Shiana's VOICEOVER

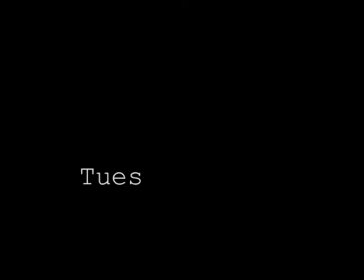(0:00)
In what ways does your media product use, develop or challenge conventions of real media products? In the opening scene, we've used shots like these to show the progression of the week and how mundane and ordinary their everyday life is.
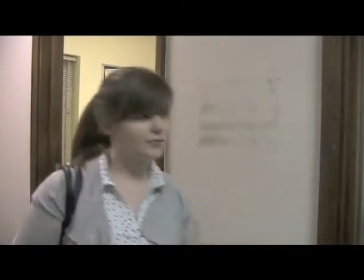(0:14)
We've shown this by making the day of the week transitions black and white, whereas the Friday night slide is singled out by bold red writing. We use a lot of the conventions that the original slasher Halloween set out, the rules if you will. One of the rules is that if you have sex and drink before you are married, you die. Therefore we used references to bars and clubs and also used a red-haired girl connoting a femme fatale character. We took inspiration from the classic slashers like Psycho when it came to sound, like our high-pitched monotone drone in the scene where she goes back into the building. However, we challenged the rule of the blonde dies first by the red-haired girl being the first to perish. Black Christmas influenced us a lot as we saw close-ups of innocuous things in the opening sequence, made incredibly menacing by lighting, sound and the point of which the shot was focused. You see this influence in various close-ups of a hand laden with red nails, the killer's mask and a directional sign of which is also a connotation as it is a figure running, just like our character running away later in the film.
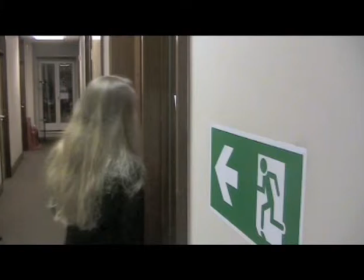(1:20)
I've paused because the scene you're about to see contains the references I mentioned earlier regarding partying. This is also the shot with one of the signifiers that we used. We used the green running sign because she runs through that door later in the film and we thought it would be really, really relevant.
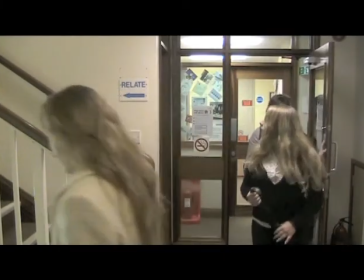(1:40) So is everyone up for drinks tonight? Yeah, where do you want to go? Liquid?
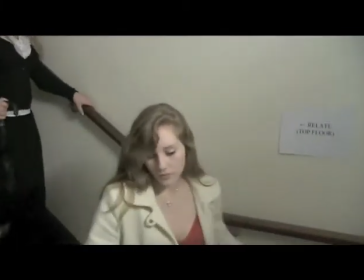(1:46) Yeah, I've heard they've got a really good happy hour. Oh, I don't know what I'm going to wear though. I have no idea.
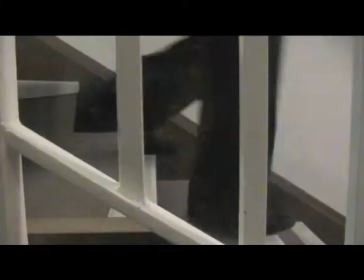(1:51) I'm sure I can find something though. I've got this new pink dress from Nulu, but it looks a bit cheap.
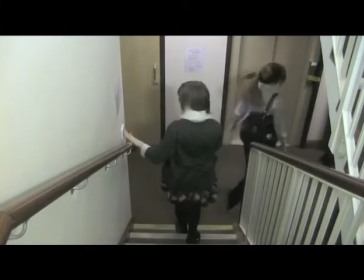(1:56) Don't forget to grab the light on the way down. Okay. Yeah, so I tell her.
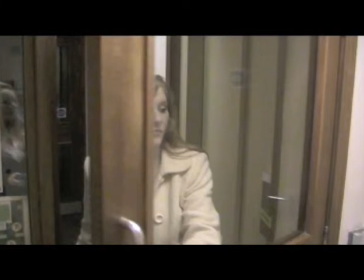(2:05)
Again, I have paused. In the next scene, a monotone drone chimes in, foreshadowing her imminent death.
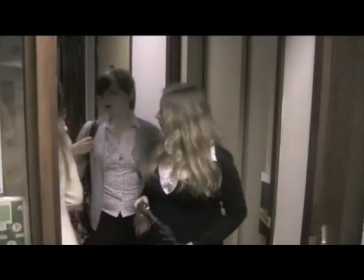(2:16) I forgot my phone. I'll be right back. Oh, okay, we'll wait for you.
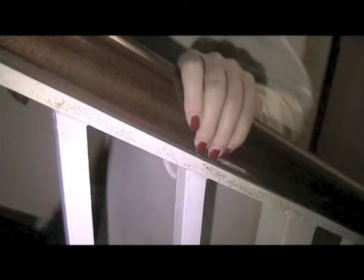(2:21)
I've paused because this scene I feel is the best that we did. The quick cuts are effective in building up the tension. We also included one of the close-ups I talked about. As you can see here, the red nail suggests she is in danger.
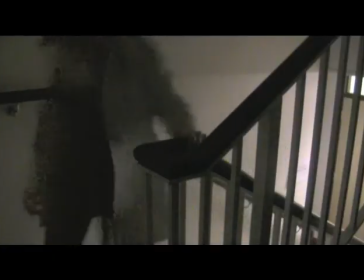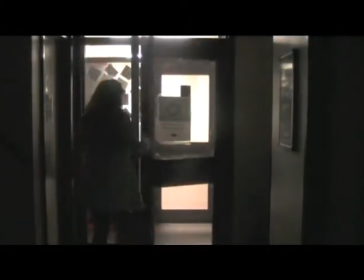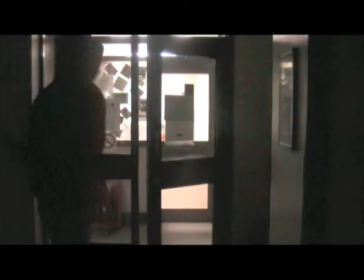(2:46)
How did you attract and address your audience? We like to incorporate our audience into the film by letting them know things that our victim didn't. Like when she was in danger, we portrayed this through a subtle symphony of sounds when the figure creeps down the stairs.
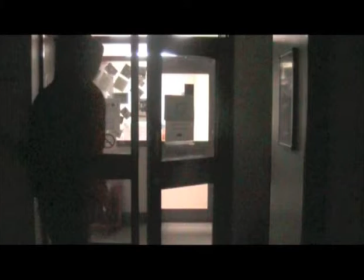(3:05)
For example, a low-toned crescendo of our previous music, a backgrounded heartbeat and a police siren. These sounds mixed together over the scene in question make for an incredibly tense and atmospheric shot. We furthermore attracted our audience by the use of attractive females in most of the scenes.
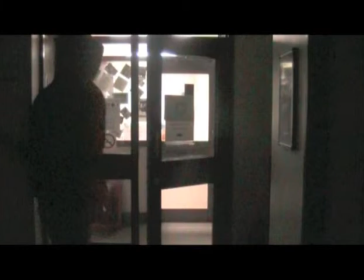(3:24)
Not only does this appeal to men, but I also think that the appeal of only using women exists to our female audience too, as they can empathise with being a woman in the workplace.
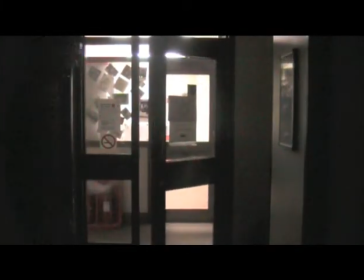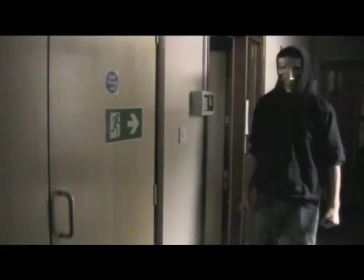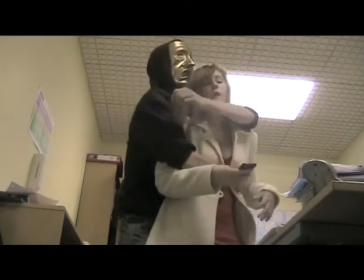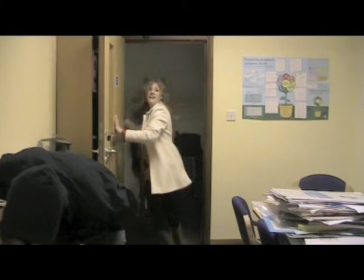(3:53)
Who would be the audience for your media product? Our audience would be 15 to 30-year-olds. This is because it would be too explicit for any younger than 15 and over 30s tend to get more. What media institution would distribute your product and why?